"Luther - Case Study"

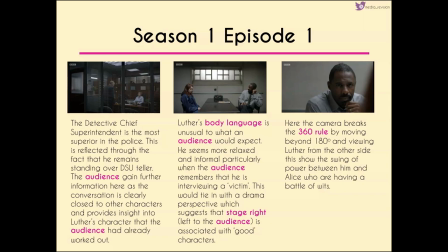[31:25]
now Luther's body language in that centre shot is quite unusual to what we would expect he seems more relaxed and informal particularly when the audience remember that he's interviewing a victim this would tie in with the sort of drama perspective which suggests that stage right what's left to us as we're viewing it
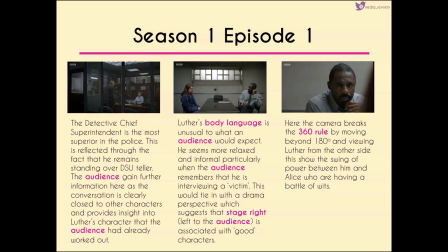[31:42]
is associated with good characters so again we're sort of given the idea at this point that Alice is good that there's this plausibility to her story however the camera starts to break the 360 degree rule and moves beyond
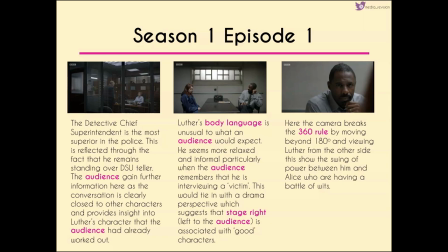[32:00]
180 degrees meaning that we view luther from the other side and what the camera does here is it physically mimics the swing of power between him and alice who are having a battle of wits now that 360 rule is
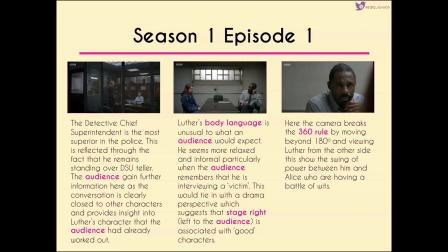[32:14]
perhaps quite difficult to get your head around so there will be a shot later on that shows this in a sort of more clearer fashion.
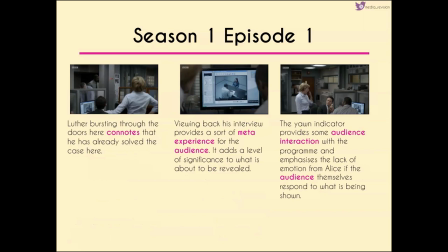[32:24]
Now Luther bursting through the doors suggests that he's already solved the case and viewing back his interview sort of provides a meta experience where watching television characters watching themselves on a screen so adds a sort of different
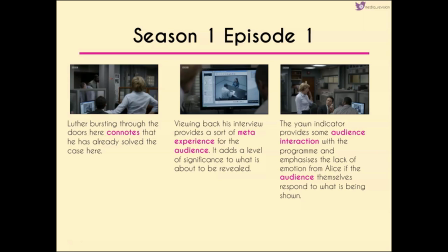[32:40]
experience for the audience and also shows a significance to what is about to be revealed. now the yawn indicator provides some sort of audience interaction with the program if you're anything like me whenever you
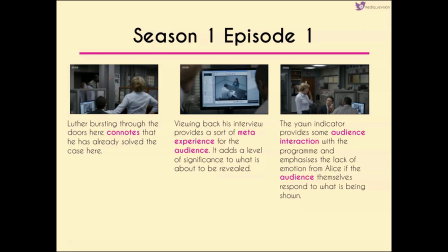[32:54]
read that word or you hear me say that word you really want to do the action and i would be interesting to know how many of you are doing it now but it sort of emphasizes the lack of emotion from alice and if the audience themselves respond to what's being shown then perhaps it can create an interesting social talking point amongst the people who are viewing.
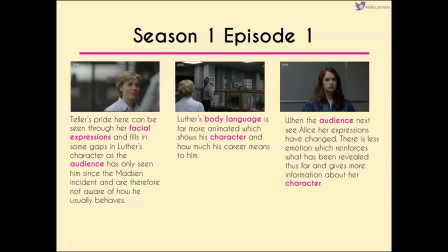[33:13]
Teller's pride can then be seen through her facial expressions and it fills in some of the gaps for Luther's character because we've only seen him in the Madsen incident so we're not aware of how he usually behaves. His body language also seems more animated which shows off more of his character and shows how much his career means to him.
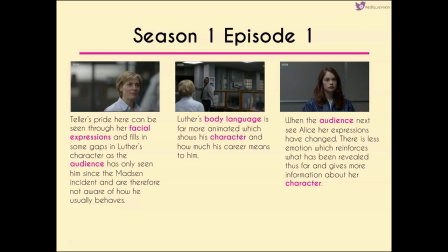[33:31]
This is quite different to when we see Alice. Her expressions haven't changed but for some reason we get less emotion from her here so this adds to what has been revealed about her at the moment and gives more information about her character.
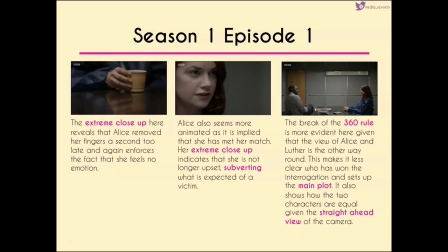[33:46]
We get an extreme close-up on that cup of tea to reveal that she removes her fingers from it just a fraction too late and this reinforces the idea that she has no emotions and feels no emotions which is again reflected through many of the shots that we have here
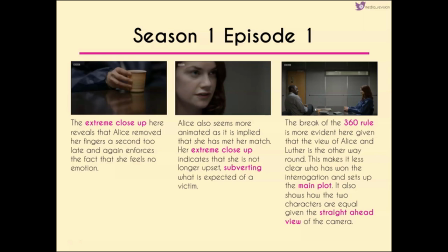[34:05]
where she seems more animated, particularly when she realises that she's met her match against Luther. So the extreme close-up indicates she's no longer upset and this subverts what we would expect to see of a victim. Now that 360 degree rule is more evident here.
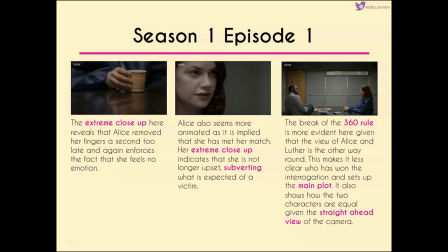[34:22]
When we first saw Luther and Alice, we had them the other way around. It was almost like we were standing at the door looking towards the back of that interview room but now the camera has swung all the way round to show that Luther has more
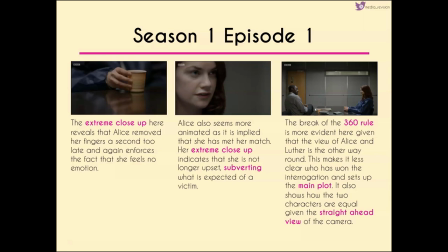[34:38]
power and also indicates this idea that Alice who would be and
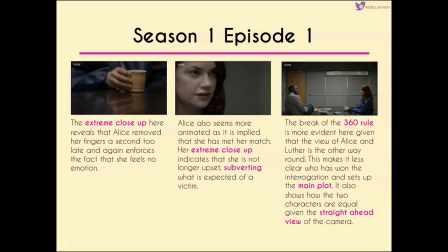[34:50]
also indicates that the two characters are equal given that they they're sort of looking at each other and the camera has no angle.
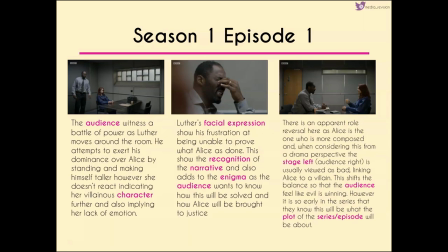[34:59]
The audience also witnessed this battle of power because Luther moves around the room. He attempts to exert his dominance over Alice by standing and making himself taller but she doesn't react showing that she's not only a villainous character but also further implying her lack of emotion.
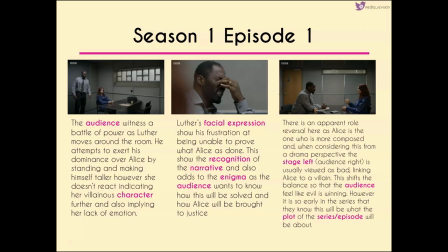[35:16]
Luther's facial expression clearly shows his frustration being unable to prove what Alice has done. It shows the recognition of the narrative as a whole and also adds to the enigma as the audience want to know how this will be solved and how Alice will be brought to justice.